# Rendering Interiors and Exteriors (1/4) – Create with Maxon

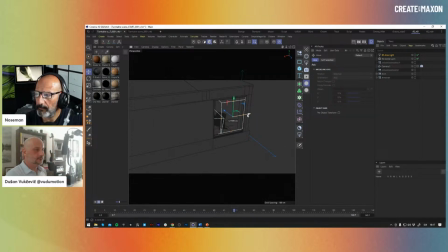1055s
In some cases I just move things around, change things, whatever I feel at the time. And it's about generating ideas at this point, right? Okay, that makes more sense because for me, always cheating is a good way just to do it is.
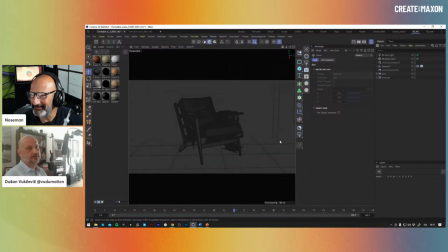1073s
It often is. It often happens that I just leave it the way I started and do focus on other stuff. And at some point I open it up again. Oh, wow, I really left it like that. So it's like something I don't really think about. So just looking at the image and changing things, blocking light,
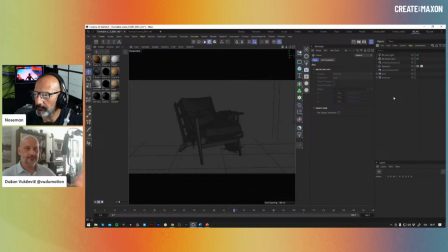1094s
adding additional fill lights, all kinds of crazy stuff. I'll let you show your stuff. Yeah, don't mind me. Yeah. I'm just all right. So this is actually what photographers do as well.
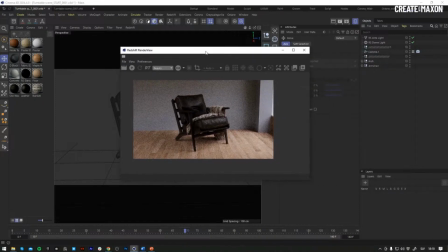1105s
They have a interior. They take a bunch of different photos with different lights on and off on a tripod, and then they select the best part of an image and so on.
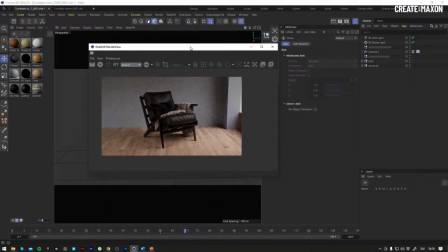1117s
So this it's okay to cheat in 3D if you will. So all right, I turned on the area light here, and
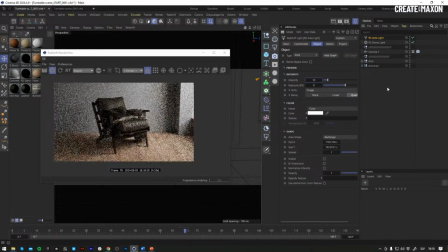1130s
it's way too bright, and I'm gonna reduce the intensity to something like 10, and I want it more focused. So the setting here of the spread light is like if you have a flashlight that when you spin it,
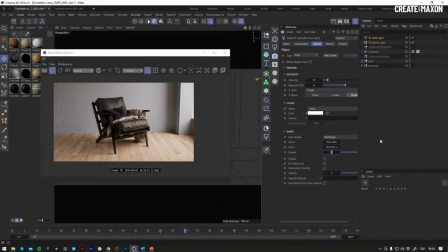1144s
so it's more focused or more wide. So 1 is fully spread, 0.1 it's really gonna be sharp. So somewhere in between. I like the way this, if I zoom in
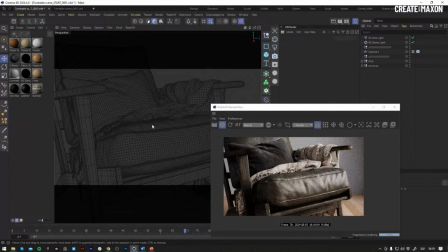1161s
like this, I like the way the light is coming in directly and causing these deep shadows, which I really like.
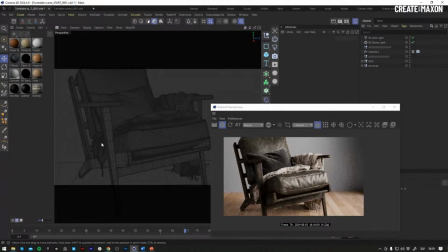1170s
For me, it's always like the depth, so the image it's not flat. It just adds a new dimension when you add additional light sources to the scene.
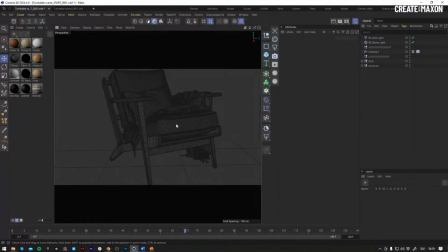1182s
So, okay, I like this. This is not bad. Just a simple chair. So how do I continue? What do I do next? So I start with
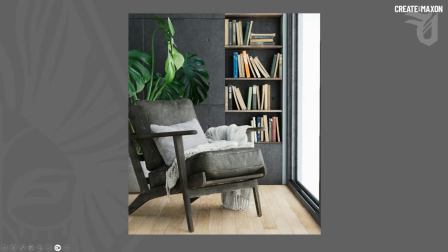1195s
adding books, like a reading area, a little plant here, adding more books,
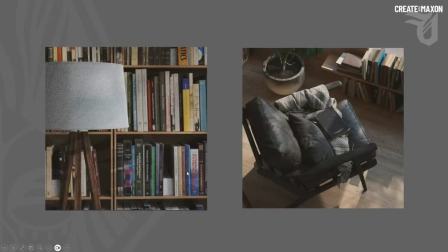1202s
looking for different camera angles, positions, and so on.
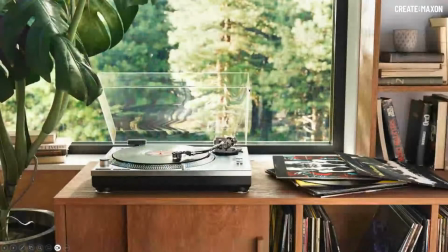1206s
I'm liking what I see, but still I'm trying to figure out what I want to do, and came up to idea. I want to add a turntable, and instead of the books, I started adding some records inside.
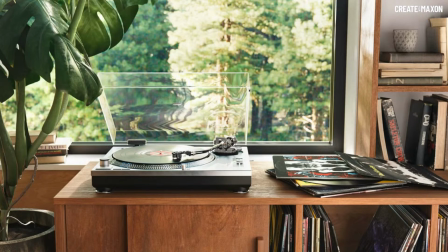1219s
And I was like, hey, you know what? I like records. Maybe I should just ditch the books altogether and start with the records. So
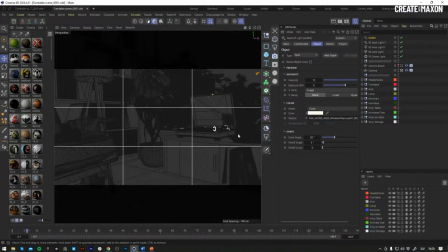1231s
let's switch back to Cinema 4D. And this is the scene that I was working on. So if you remember, for the animation, There's a lot of records here using
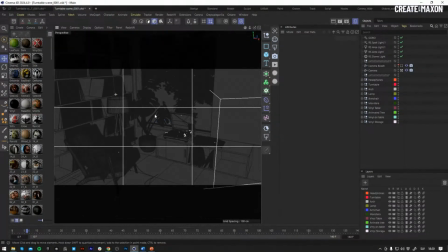1244s
clones instances, so the scene is not too heavy. And again, it's still open up. I did not close it up. In the background, you can see some trees. And again, a huge cheat.
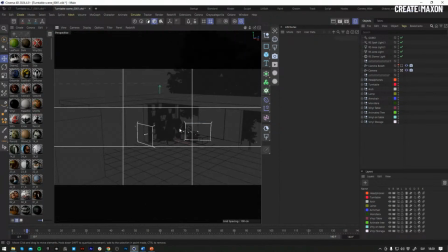1259s
They're really far away and they're huge. I liked the bokeh when the trees were very far behind. So I just kept it this way. So there's many things that are not physically correct in this scene, but when I render it out, it looked completely fine. So again, like I mentioned, cheating.
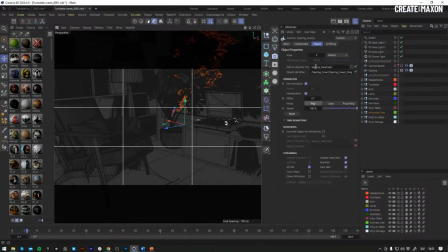1280s
The trees, if you look at them, the trees are Alembic file. So the way I created the trees, let me just zoom
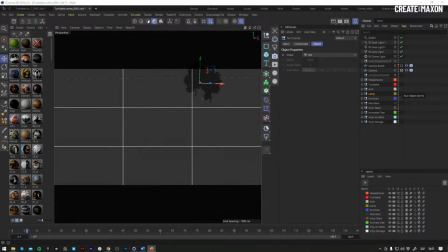1294s
in, is with a software called SpeedTree.